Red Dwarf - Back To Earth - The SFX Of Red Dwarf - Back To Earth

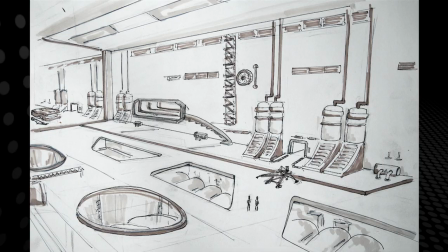It's an appallingly bad drawing, but it was good enough that we could get Mike James to have a look at it at Fin Design, who came up with this more elaborate version of what I'd done.
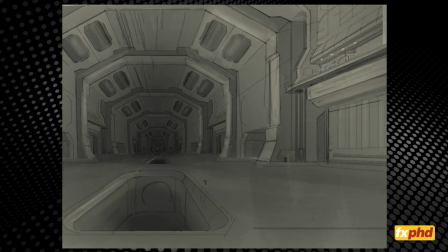And we kind of liked this and we thought that was pretty good. So we started exploring it with Fin Design to get a large, detailed set. And so we obviously built it to try and look like it had scale. The trouble is, even though the computer says that this is 5 kilometers long, it doesn't necessarily look like it's 5 kilometers long.
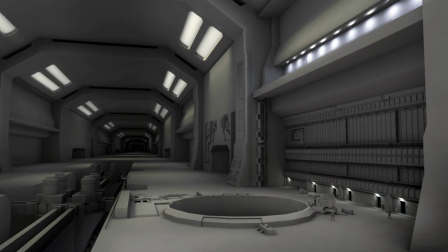So we have to start adding tons and tons of detail into it to make it starting to look good.
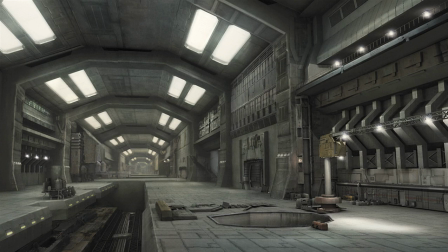But we got to this point here, and this was the first point that I think we showed it to certainly the guys on set, and we had this on set as lighting reference. And we felt now that we'd started to get somewhere that looked kind of fairly big, but we knew we needed to put a lot of stuff down the end of G-deck. But it wasn't just enough that we had this kind of one frame of G-deck. We'd have lots and lots of angles on the green screen that we'd have to fill out and put in.
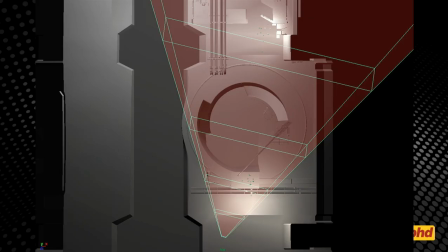And so for every single shot, we'd have to track and work out exactly where the camera was.
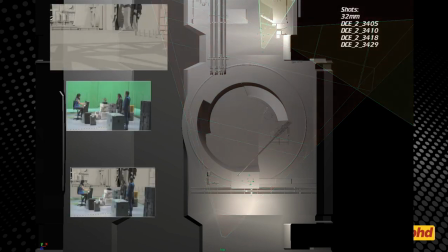This is a top view looking down, exactly where they were in relationship. And then we'd, in the offline process, or when we finished doing principal photography,
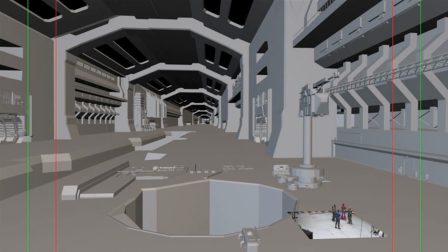we'd take the live action and kind of stick it over rough 3D and see if they kind of lined up, and keep massaging the 3D and the live action until we finally got something that we thought looked pretty good.
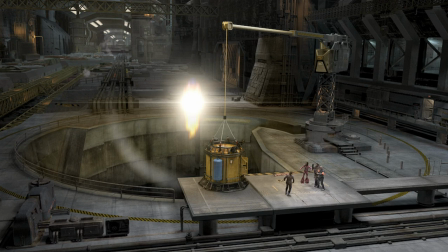And then of course we'd render it out. And if you're really perceptive, you might have a look down G-deck, and I'd be interested to know if any of you can pick any of the funky stuff way down the end. But if you're really clever, you'll notice that because we just had to have stuff down there to give it scale, we just needed to use models and things we had lying around. And there's actually the upturned end of the Red Dwarf engines sitting way down the end of G-deck. Now, they're not meant to be the engines, of course. They're meant to be some turbo something, something, something. But Doug was quite happy for us to have just anything that looked kind of techie and industrial and epic to go down the end there. So now we've got G-deck, which looks great, and we've got our actors to go in G-deck, but there's still a couple of missing components. One of them is the really cool, really interesting dimension cutter effect that comes up. And the dimension cutter effect is something that has to build up and form,
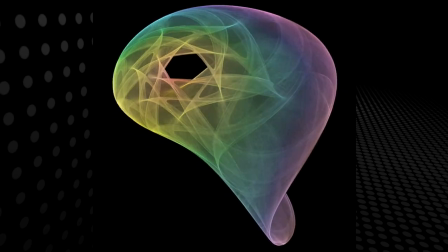and we had to come up with a whole new look for that because we wanted it not to look like anything we'd seen before.
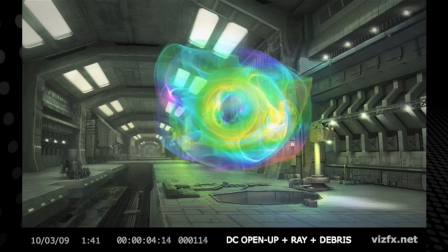And this is one of those tests that Kenneth did for us, who is in Northern Europe, and he came up with this terrific look using some computer software that was done for sort of art and simulation work, and wasn't designed for visual effects, but we thought it started to produce a really nice look. So between work that was being done in in Europe and the work that was being done here in Sydney with the diving bells and stuff,
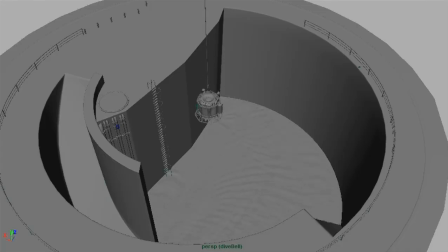we started to build up the components that we needed.
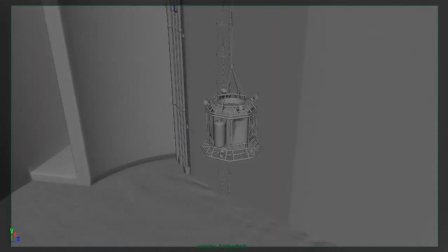So we now had the green screen components of people like Sophie, who did a great job acting out her roles,
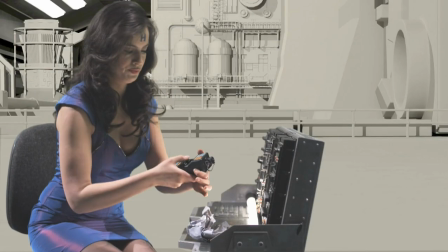and we started placing her and the guys in the environment and then adding these extra elements in, like the dimension cutter, to kind of build stuff up. And that seemed to be working out pretty well. We had some really good detailed sets, and in this particular picture you can really see what I'm talking about that Red Dwarf engine looking a bit prominent there. I think we pushed it further down as we went along. And then we started working out how to mix in the dimension cutter effect, how that would sit in, and whether it would have like a white light or it'd be a black hole, or what it would look like,
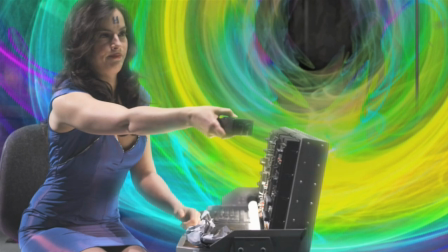and finally built up to some of the final images that we had, which was great and really terrific. We now had the dimension cutter, we had GDEC, we had cool things flying around and stuff. The only thing we didn't have flying around, however, was the actual principal cast, the boys of Dwarf, because while we'd done some wire work, we didn't really have, we felt like the kind of signature shot of them being sucked into the vortex. And quite frankly, it's a pretty complicated wire rig to do. And I offer this now partly as an explanation and partly as an apology to my good friends Danny and Craig and Chris and Robert, because we get them to do some pretty wacky things at times.
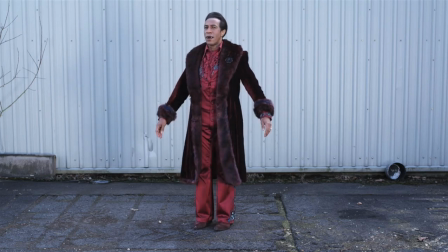And this is one of the things that we asked them to do. We asked them to stand in a fairly neutral pose, each of them.
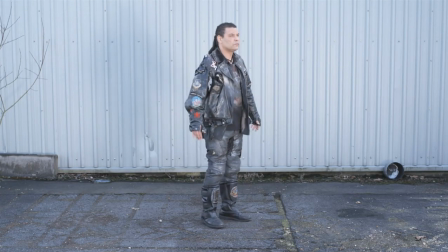And I think by this stage we'd already got Rimmer to fly through the hole, so we only had 3 of the guys to do it,
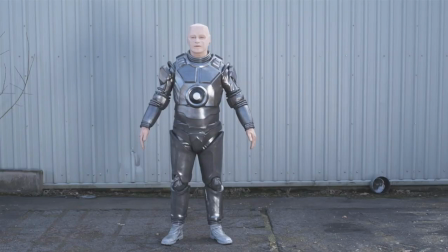and sort of rotate on the spot, which quite frankly is one of the reasons why I have immense,
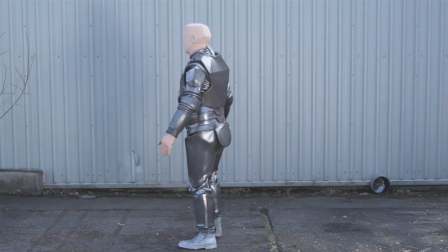I just owe these guys a debt of gratitude, because no matter how ridiculous a thing we asked them to do, they just jumped in and happily did it without question.
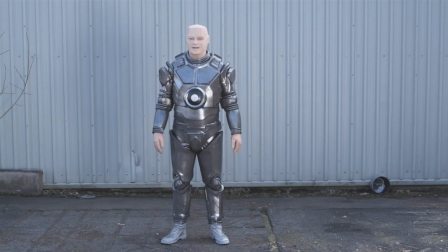But once we'd done that, we actually could rebuild digital versions of the guys in the computer.
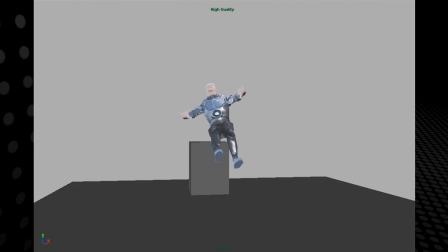And here you can see we have our first tests of getting Crikey to be sucked up and lifted off.
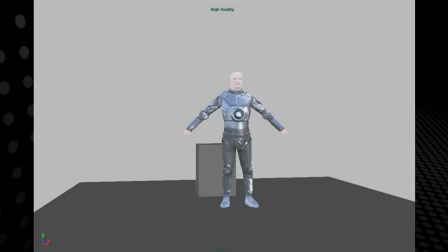And these, of course, are all just computer simulation models to allow us to have digital versions of the actors.
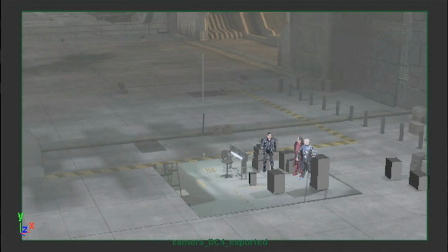And once we felt that we'd got that, we could start putting them in locations and doing things that they otherwise, of course, couldn't do. So here, for example, they're hanging on a pole, which looks a bit lame at this stage. But once we get into the sequence a bit more,
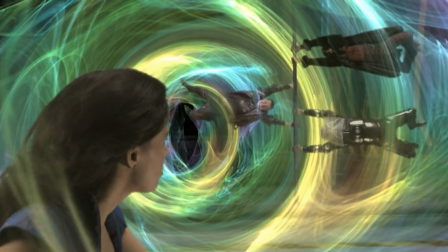you can see that we can have the guys lifting up and taking off and really have some fun with it and playing with it. So that was it, basically, that and just a ton of other stuff. We did some cool sort of old school techniques. We did some fun, simple techniques.
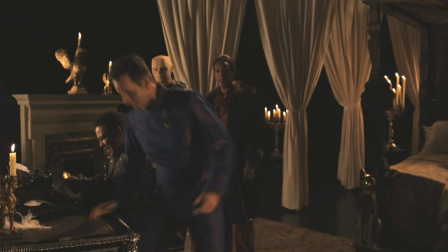We had to have Rimmer pushing a vase and catching it in the air, and we did that just old school with rods, which we removed in post-production.
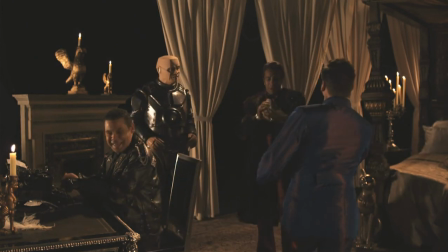A couple of neat tricks. If you're going to do a job like that, like a trick where you have a visual effect,
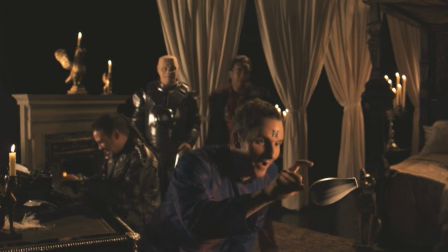the trick is to always do the visual effect before the point that the audience has worked out the visual effect is happening.
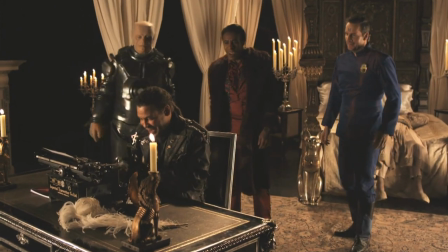So in this particular case, the vase was never on the table. We put a digital vase in flying up to what was then on the rod, and then of course that allows Rimmer to walk over and actually grab the real vase, hold it, and toss it over to the cat or to Danny. And they've got, of course, something real to work with. And by the time you've seen it frozen in the air and you start studying it, all our visual effects work is done. But there was a whole lot of those, from origami, which was all done with digital manipulation, to a ton of bits and pieces throughout the entire project. All in all, as I say, there was probably 30 people working on it, and an immense effort, just tons and tons of stuff that you sort of look at and you guess you don't really take for granted.
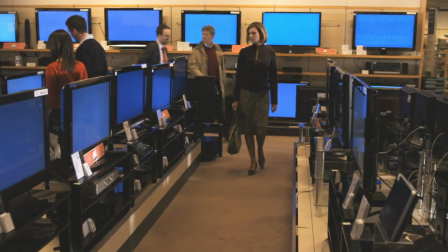But in this shot here, for example, with the monitors on the TV set, every one of these monitors had to have not only an image placed in the monitor electronically, and that had to track with its monitor,
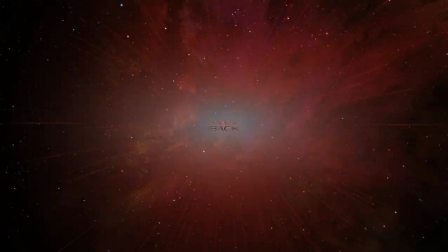but each one had to be individually color graded so it looked a bit different, and the contents of what went in the monitors had to be created.
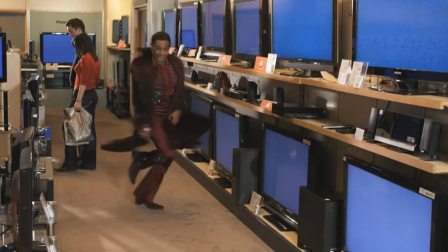And in fact, this design sequence was done by my partner John Montgomery.
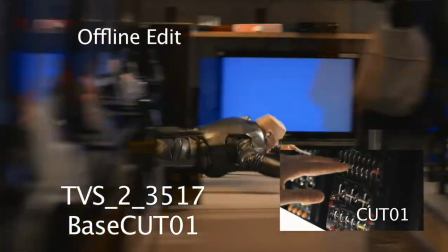A lot of this compositing was done by my other business partner Jeff Huser and another chap, Rowan, in India.
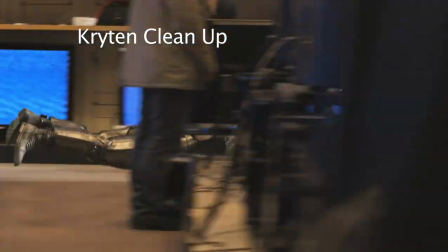And they were basically sticking stuff in monitors for weeks, and all tireless work.
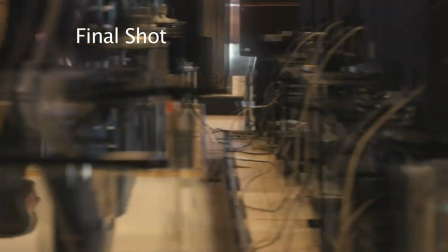But hey, we delivered on time and on budget, and Doug seemed happy and the guys seemed happy, and hopefully you guys thought it was not a bit crap. So thank you so much for this walk through the visual effects of Red Dwarf. I appreciate it. See ya.